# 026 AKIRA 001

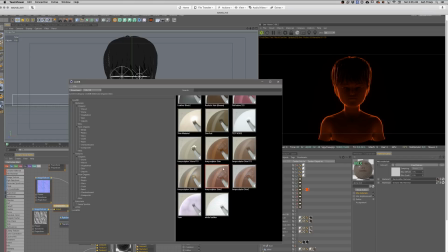(3:20)
subsurface materials that you can then kind of work with which are really great and so i can't remember which one i started from but i ended up grabbing one of these
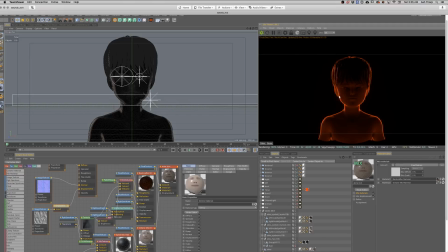(3:27)
and then basically putting it on to the model and then replacing certain parts until i can get it to where i want
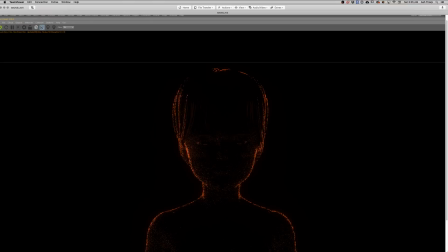(3:35)
it to be and the only way you're able to get like good skin is by creating solid subsurface and what i mean by that is uh you know light that floats through the ear and stuff like that um transparencies and stuff um but yeah so that's kind of kind of how it worked
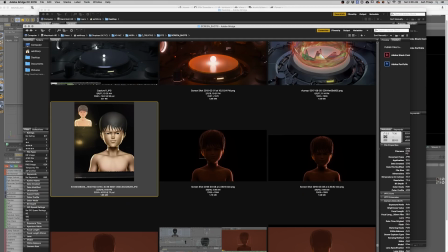(3:53)
and um if we look back at kind of the generate the how it started so and raf would send me over some details some updates and stuff and this is,
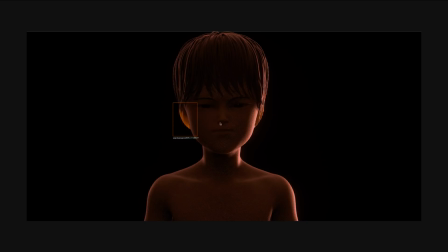(4:04)
I can't remember, I don't know if he was doing it, I think it was in ZBrush or something, but yeah, here's an example of as I was testing samples, testing the various materials and trying to get a good look for it.
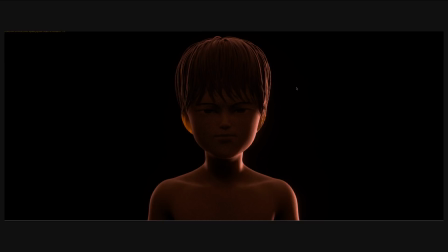(4:19)
Started getting here and I felt like I lit him as I would a model in real life,
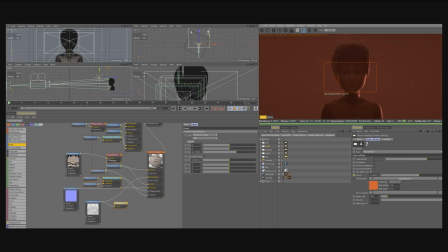(4:24)
so I would alter the right and left side to get a contrast so it wasn't perfectly symmetrical.
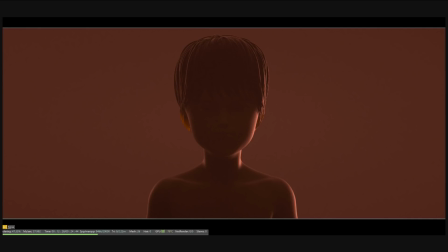(4:31)
um added some volume and then as we were going through it i kept trying to figure out a way of creating eye light because his eyes
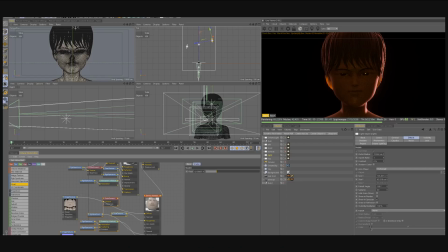(4:39)
need to have needed to have yeah because it just looks totally void so once i figured out how to add the eye light i was like okay
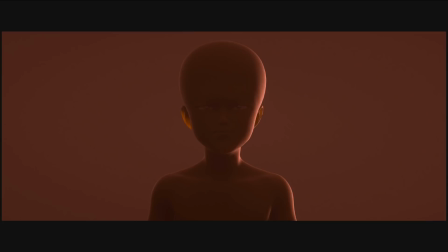(4:46)
great and then the volume would mess it up so i couldn't get the volume to work and so it was like this back and forth issue sometimes i turn him to
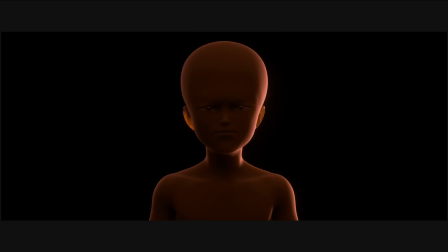(4:54)
bald and and then this is what it looks like when he's uh when you're looking at it through like um where the
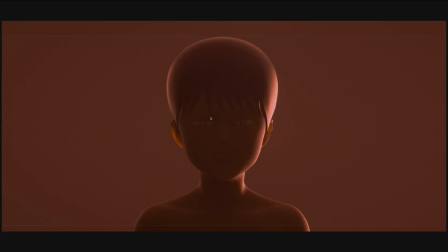(5:02)
noise is is rendering and stuff too and then adding some moisture to the eyes and really trying to playing with it basically but
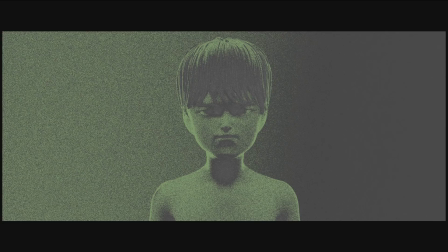(5:11)
it's kind of cool like looking back at this because the evolution i think if we were to see these at the beginning of us making this project it would probably be pretty cool you know so it's kind of fun to document it and see where it's all gone.
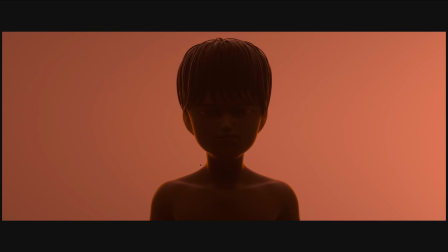(5:25)
This looks kind of interesting though. This is a screenshot of what it looks like from the sample, the noise of the samples.
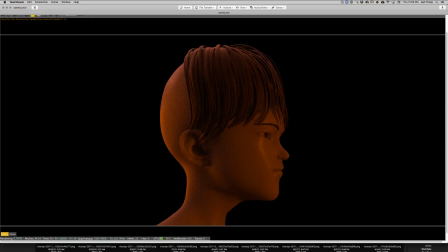(5:33)
It's getting pretty close. This is a hairdo I was considering doing. So Raph made the hair really quickly.
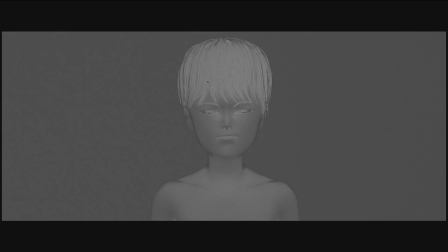(5:39)
So he just only made the front part, which is all we needed anyway. So here it is.
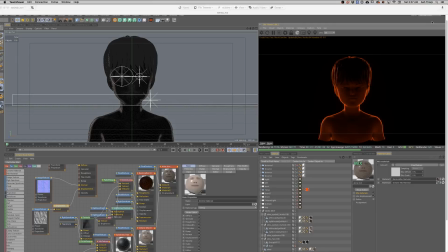(5:45)
And I can't remember how I got that eye light in here, though. So I think I ended up adding a plane for bounce light.
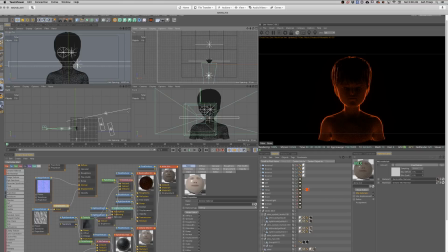(5:53)
I think with lighting, again, it's one of my favorite things. It's also one of the things that's sometimes the hardest thing to do. And I usually like to start off with very simple light setups, nothing too crazy. And I think what I ended up doing is I created a piece of geometry that I was able to bounce light off of that then captured a glint in his eyes.
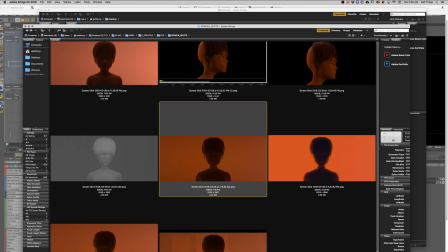(6:12)
I think it really helped out the shot a lot, which made it a lot easier to kind of capture that mood and tone.
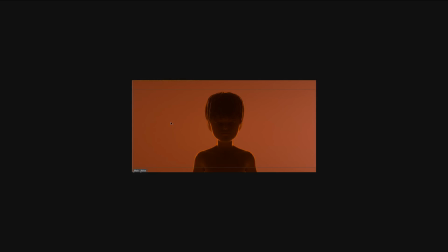(6:21)
And there it is. It's getting closer and blowing it out and seeing how it looks.
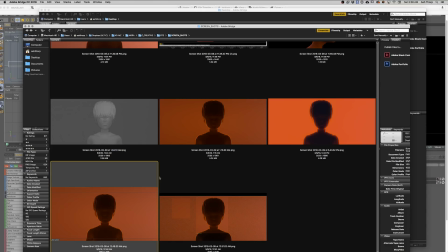(6:26)
And then once we were there, we kind of just rendered it out, basically. So, yeah, got closer and there we are.
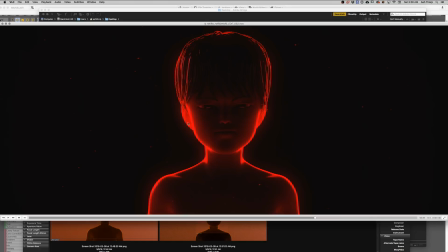(6:34)
Yeah. And then if it's in here, there it is. And then adding slight just it's only two frames. so you can't get much of any animation in it but yeah the end piece for
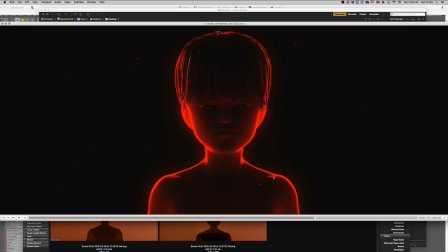(6:47)
me it was important to have him really glowing and radiating energy and stuff so yeah there it is there's that dude man crazy yeah
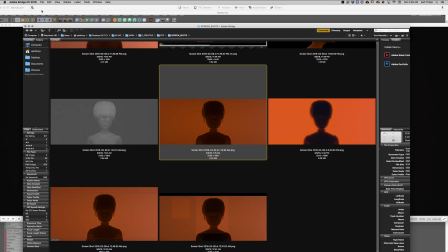(7:04)
this has been a long journey it's been a long journey just making these long journey videos so yeah
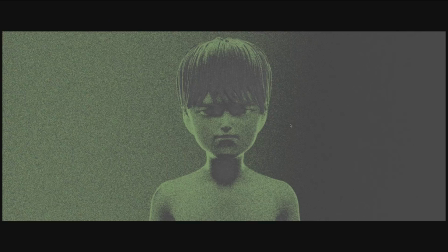(7:12)
but yeah man as a recap is there anything else that we might have missed or things that we should maybe